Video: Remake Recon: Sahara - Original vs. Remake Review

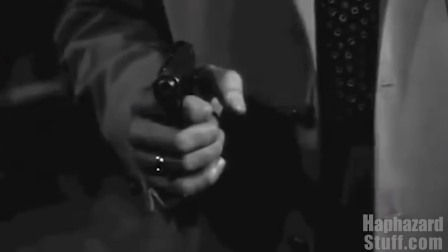They could be romantic and sensitive, have empathy, be filled with paranoia.
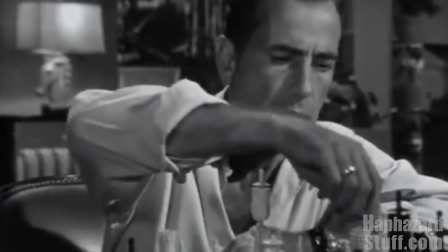He humanized these tough guy roles, and he was able to pull it off so flawlessly.
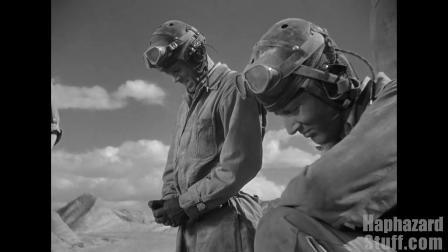It's no wonder Bogart became a Hollywood icon. Bogey's two pals are played by Bruce Bennett, who would later work with Bogey again in The Treasure of the Sierra Madre, and one of my favorites, Dan Duryea.
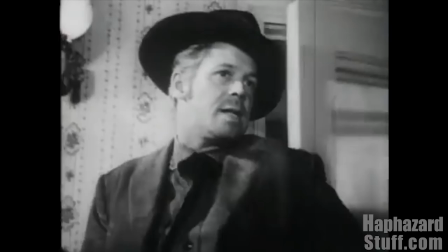I love this guy. If I were casting my ultimate movie, I would definitely find a spot for Dan.
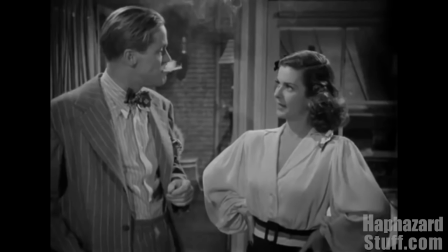Duryea was best known for playing despicable sinister heels in the world of film noir. He's so enjoyable to watch when he's let loose in those parts.
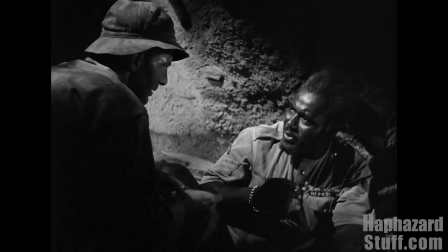Here, he's not as colorful and simply plays Bogey's army buddy, but still, it's nice to see him.
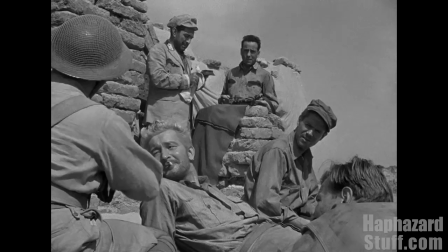There is a lot of propaganda sprinkled throughout this movie, but it manages to not be as obtrusive as many of the war pictures were at the time.
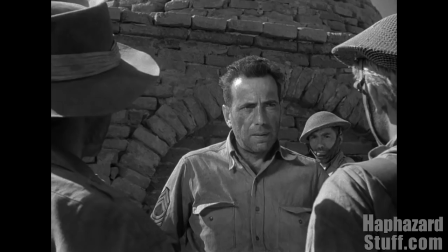I mean, it's not hard to miss Bogey's pep talk.
Well, nobody minds giving his life, but this is throwing it away.
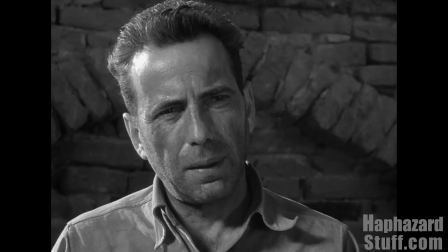Why? Why? Why did your people go about their business in London when the Germans were throwing everything in the book at them?
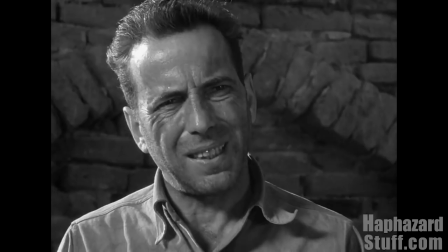Why did your little boats take the men off the beach at Dunkirk? Why did the Russians make a stand at Moscow?
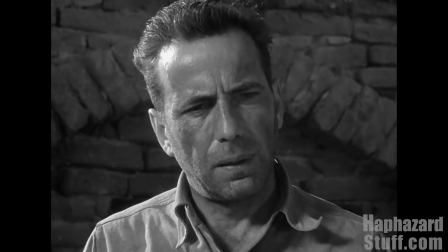Why did the Chinese move whole cities thousands of miles inland and the Japs attacked them?
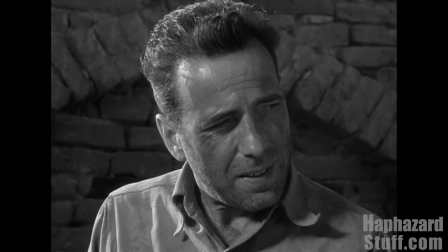It's as if he's speaking to the audience. With his inspiring speech, the men all agree this is a fight worth taking on.
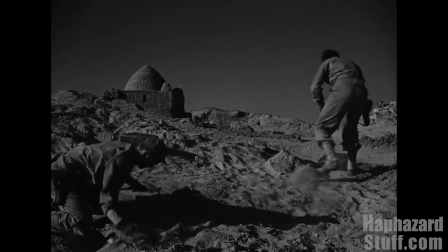Bogie might as well be standing in front of a giant flag like George C. Scott. The whole idea of the soldiers agreeing to an almost guaranteed doom situation,
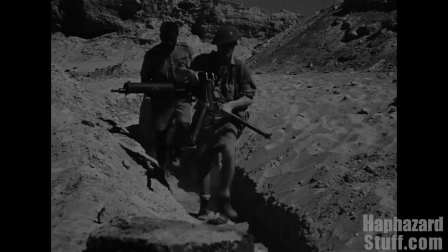they all know this is practically suicide, is a clear message to audiences of the sacrifices that have to be made.
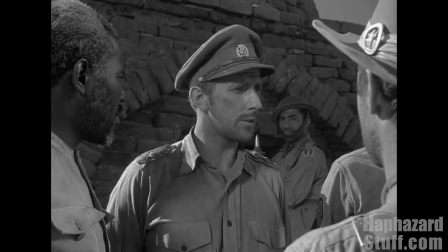I mean, these guys have a choice.
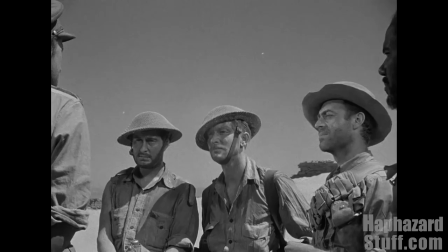It would have been much different had they been trapped, or if they were ordered to stay, or that they didn't have any alternatives of what to do.
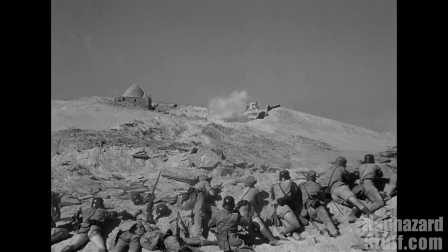Nope.
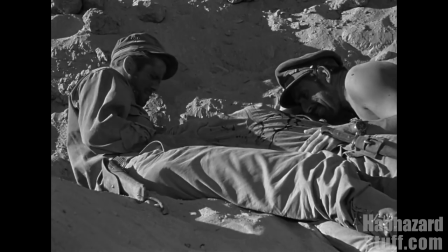So they willingly choose to stick this out, believing this practically certain hopeless act will make a difference in the bigger picture of victory.
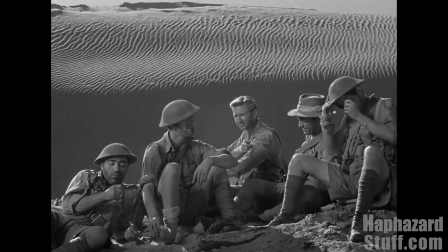There is some heavy-handed dialogue. The Allies all working together, learning about one another, respecting each other.
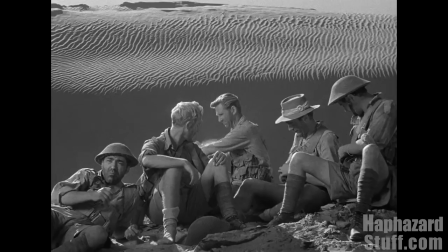We hear about their families, their dreams, their fears, how they just want to go home.
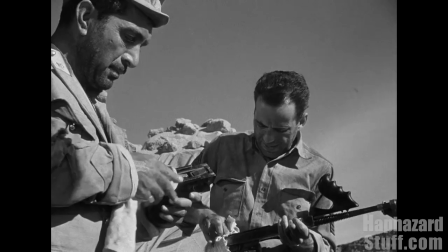There's Hollywood cliches going on. But it does work.
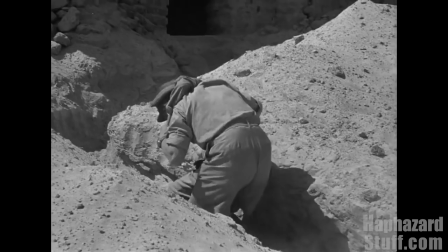You start to care for these characters, so when they are killed, it's not just throw away characters that make quick exits.
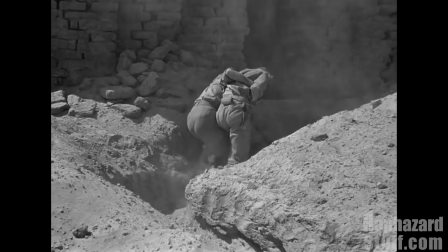Each of their deaths ratchet up the stakes more and more for the remaining survivors, too. One of the young soldiers, by the way, is Lloyd Bridges.
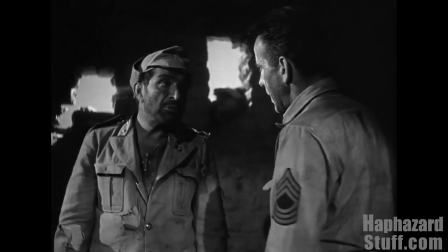J. Carol Nash is the distraught Italian soldier, who might be the Allies' enemy in this war, but you sympathize for him.
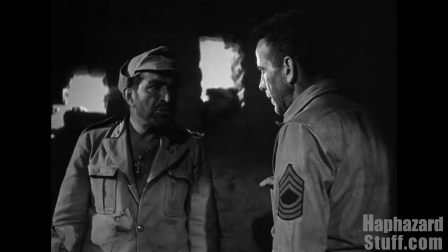As we learn, he's fighting not because he believes in the Axis,
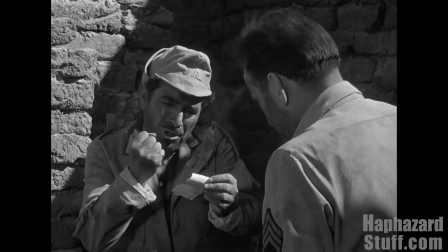but his country is forcing him to fight, and he just wants to get home to see his wife and little Bambino.
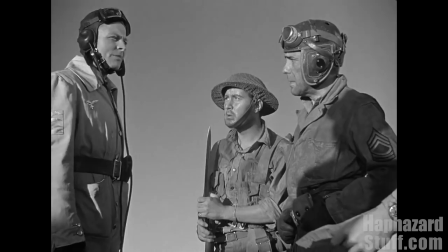He scored an Oscar nomination for his performance.
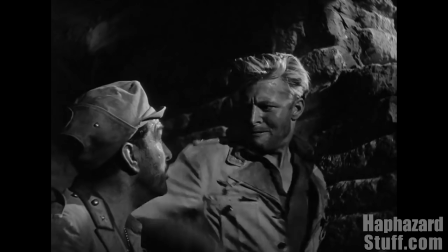Meanwhile, there's no such complexity to the captured Nazi pilot, and it becomes another headache the guys have to deal with.
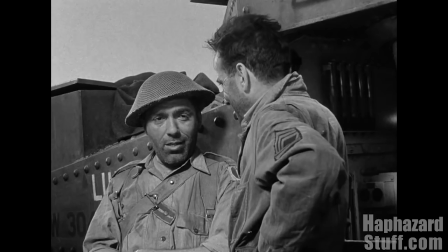He's treacherous, scheming, and is even ready to stab his ally in the back.
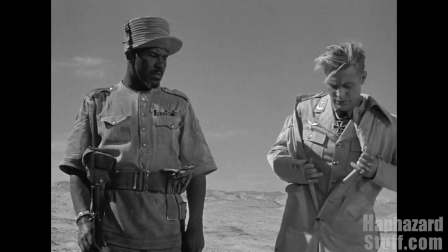This is a Nazi. Maybe you'll find out. It's like a mad dog.
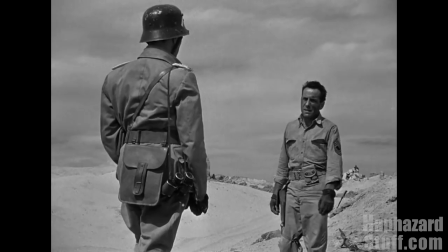Maybe. He's won a lot of prizes.
There's not a trace of compassion from any of them.
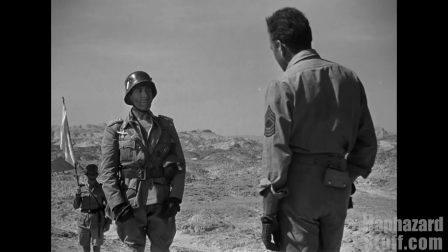You really see an example of the comparison between the Americans and Germans in how they value others' lives.
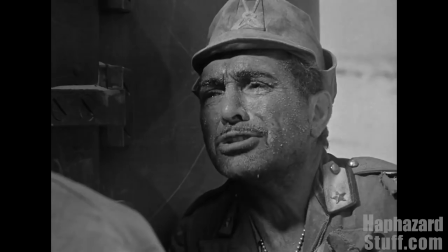When Bogie's tank first meets the Italian prisoner,
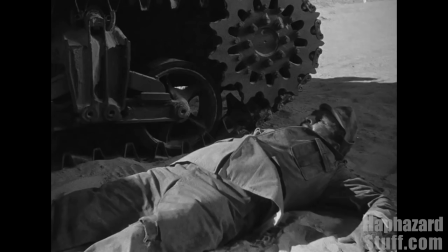Bogie decides there's not enough room for him and forces him off where he has to take his chances of surviving alone in the desert.
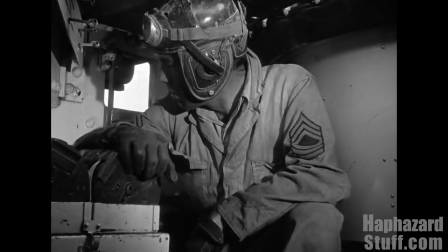Basically a death sentence. But Bogie can't do it.
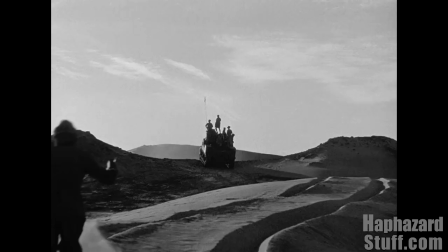He stops the tank and brings the poor guy along. Just because he's their enemy he can't bring himself to just let the man die if he's able to help him.
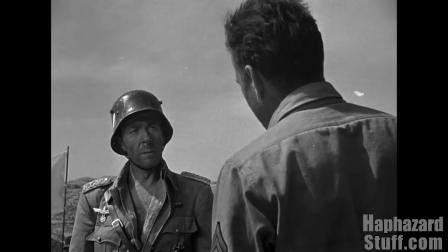His conscience just couldn't take it. Then we have the German officer. This guy is just flat-out mean.
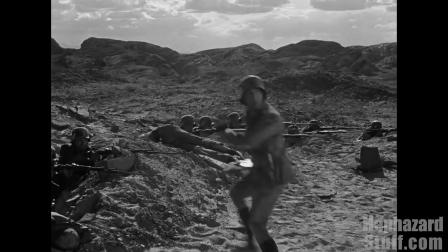When learning of the failure of one of his soldiers he just shoots him.
He has been executed.